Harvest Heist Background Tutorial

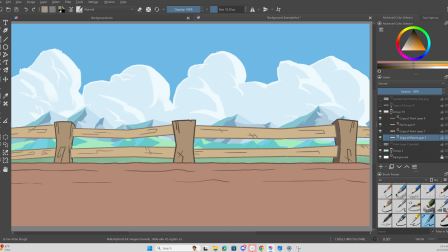1721s
To me, I don't
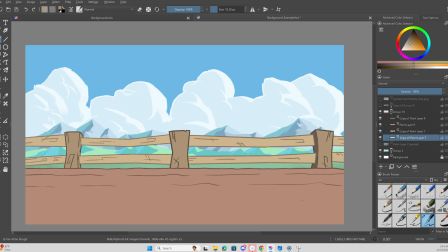1724s
think it looks too good artistically, just because this side's shaded, this side's not, for obvious reasons. But like, we don't. I think stylistically, we can break the rules for just little stuff like that, just like lighting stuff.
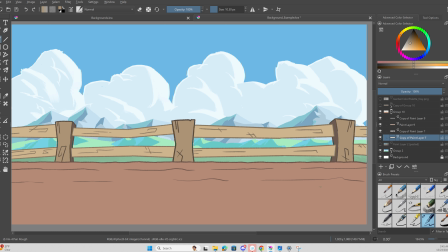1738s
And this is really just like a level 2, whatever. It's not a big deal. It's like a little bit of shading here, and it kind of helps bring the focus of the background. The background isn't taking the spotlight, obviously, for the what's in the foreground, because the foreground is a beetroot. But for the middle ground itself, as its own separate, art piece,
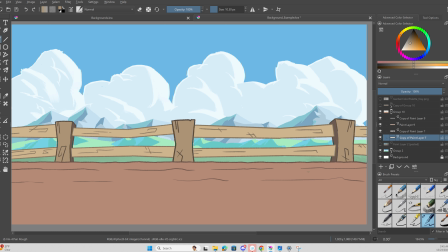1756s
it adds that little bit of interest and depth to the shot itself. It's a little bit of symmetry in terms of where the shading is, and helps not distract the viewer, if that makes sense. I'm sorry, I'm rambling. All right, cool.
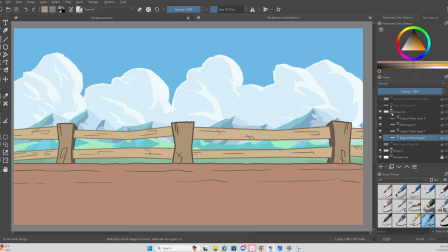1775s
We have our middle ground done. Level 2.
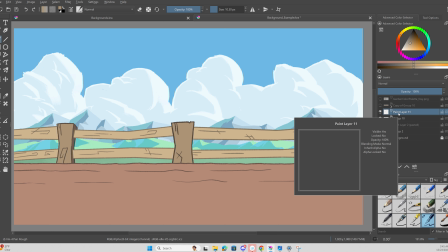1779s
Now we're going to do our foreground. We're going to go above us. This is our foreground.
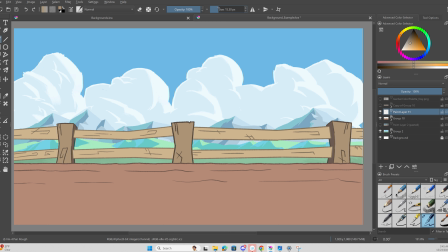1785s
So now for the foreground, we're going to go up to 15. Cool, we're at 15 now.
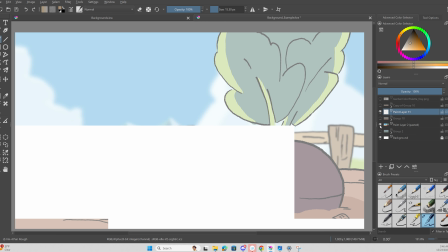1790s
And what we have in our foreground is, all we have is the beetroot,
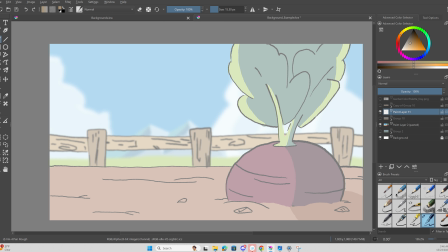1796s
some little specks and rocks on the ground, and whatever detail over the dirt mounds that we have in the front.
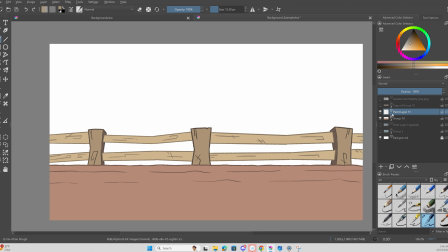1804s
So that's just what we're going to draw. So we're going to go in here and we're going to start with the beetroot.
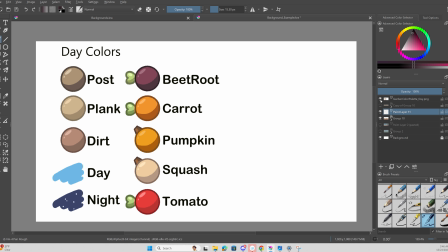1809s
Actually, we're going to take the line art for the beetroot and we're going to close that, and we're going to take the thing here and thing here,
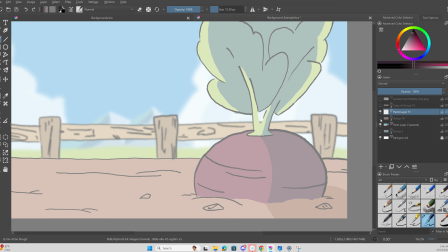1817s
and I turned off the middle ground because I did.
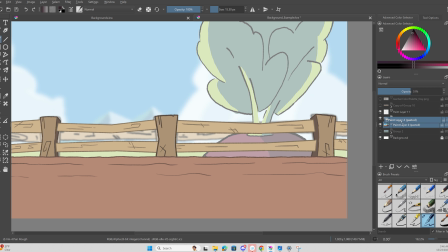1821s
Well, sorry, you can keep it on. Take the reference shot and then put it above here.
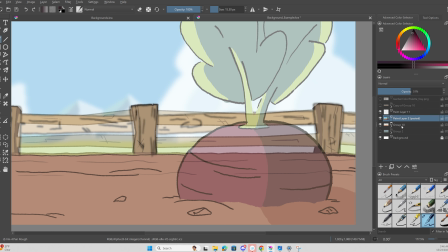1827s
It's a little confusing looking. I don't really like it. I'm not going to do that. What I'm going to do is I'm just going to put it underneath there, turn it off, and cool.
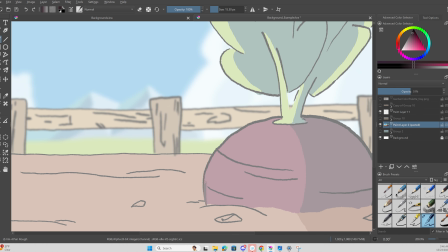1835s
Now what I'm going to do is I'm going to draw over the beetroot. And for this, it depends on who's doing it and who's doing it for what reason. If you want to sketch it out and then clean it up for the background, you can.
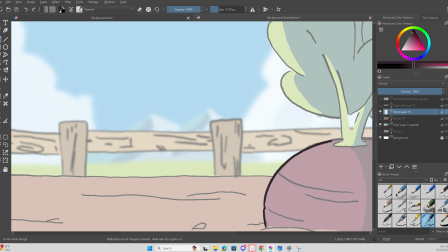1852s
It's not a big deal. Cool. So for this, I'm taking that side and I have that side.
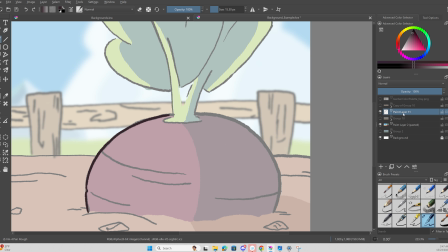1859s
Cool. What I'm going to do is, because I don't want it to look too asymmetrical, and because it's a beetroot, it's a fruit, it's a vegetable, Jesus. I'm going to take this little side that I drew and I'm just going to duplicate it, and I'm going to go over here to this little box. Boop. Now I have it selected.
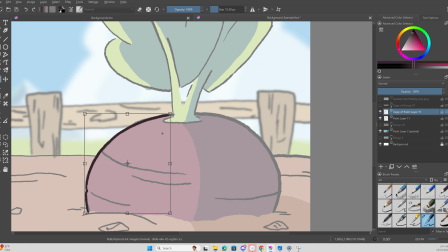1878s
I can move it around, but I don't really want to move it around, so I'm going to go back. I'm going to click on it with my thing. I think with the mouse you can just left click it.
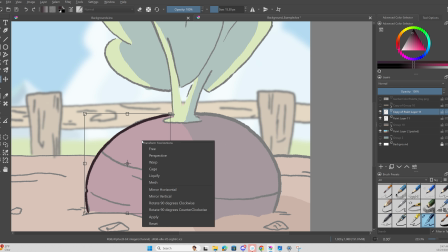1888s
Sorry, you right click it with the mouse, and then you go down here to mirror horizontal, and it just mirrors it horizontally.
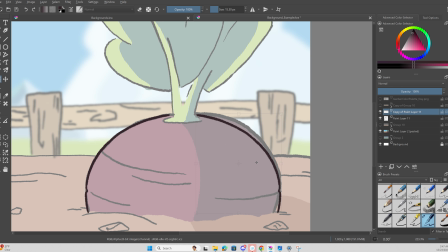1895s
And then you can drag it over here to where it kind of needs to be, and there you go.
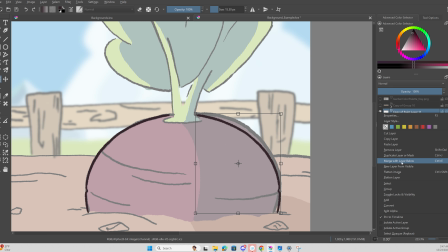1900s
Now you go over here and you merge it, the layer below, and now it's one concise little beetroot.
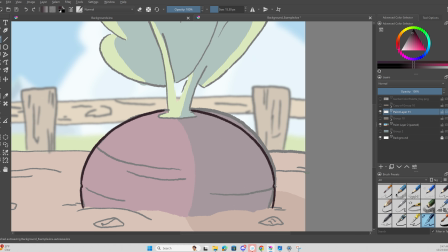1906s
Awesome. So now we have for the most part, the beetroot.
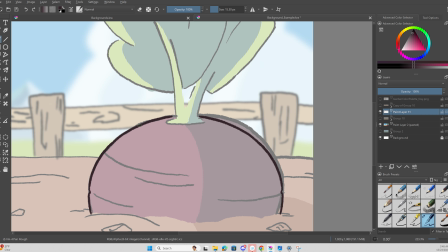1912s
We can go in here and we take the line art color that we're using and we add that little bit of detail. A little bit there. So I'm right here.
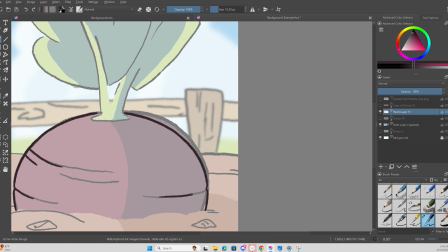1925s
And we kind of go back in. Go back in this side. And we go back in up here.
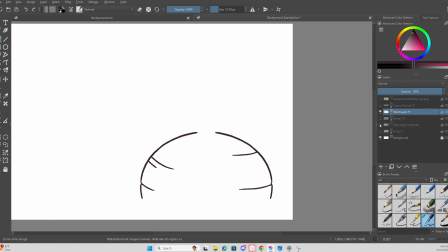1933s
We can be a little more freeform with this. Cool. Now we have the outline for our little beetroot body done.
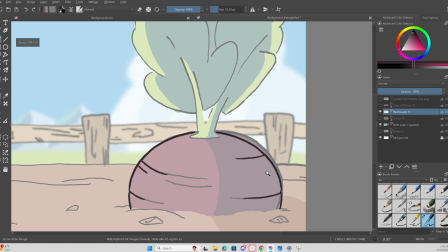1939s
Want to make sure it looks clean, as clean as you can get it to be.
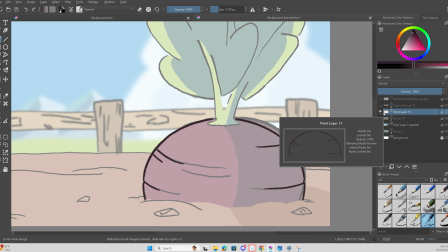1945s
And because it's in the dirt, what we want to do to kind of add that layer, that level of depth, is take the dirt
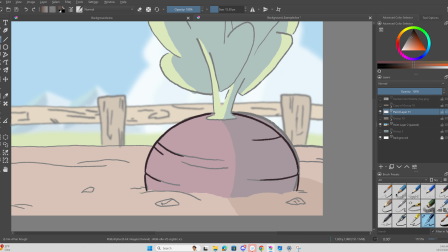1954s
outline, go back into the thing, and we draw where the dirt mound is kind of overlapping that beetroot. And cool. Boom.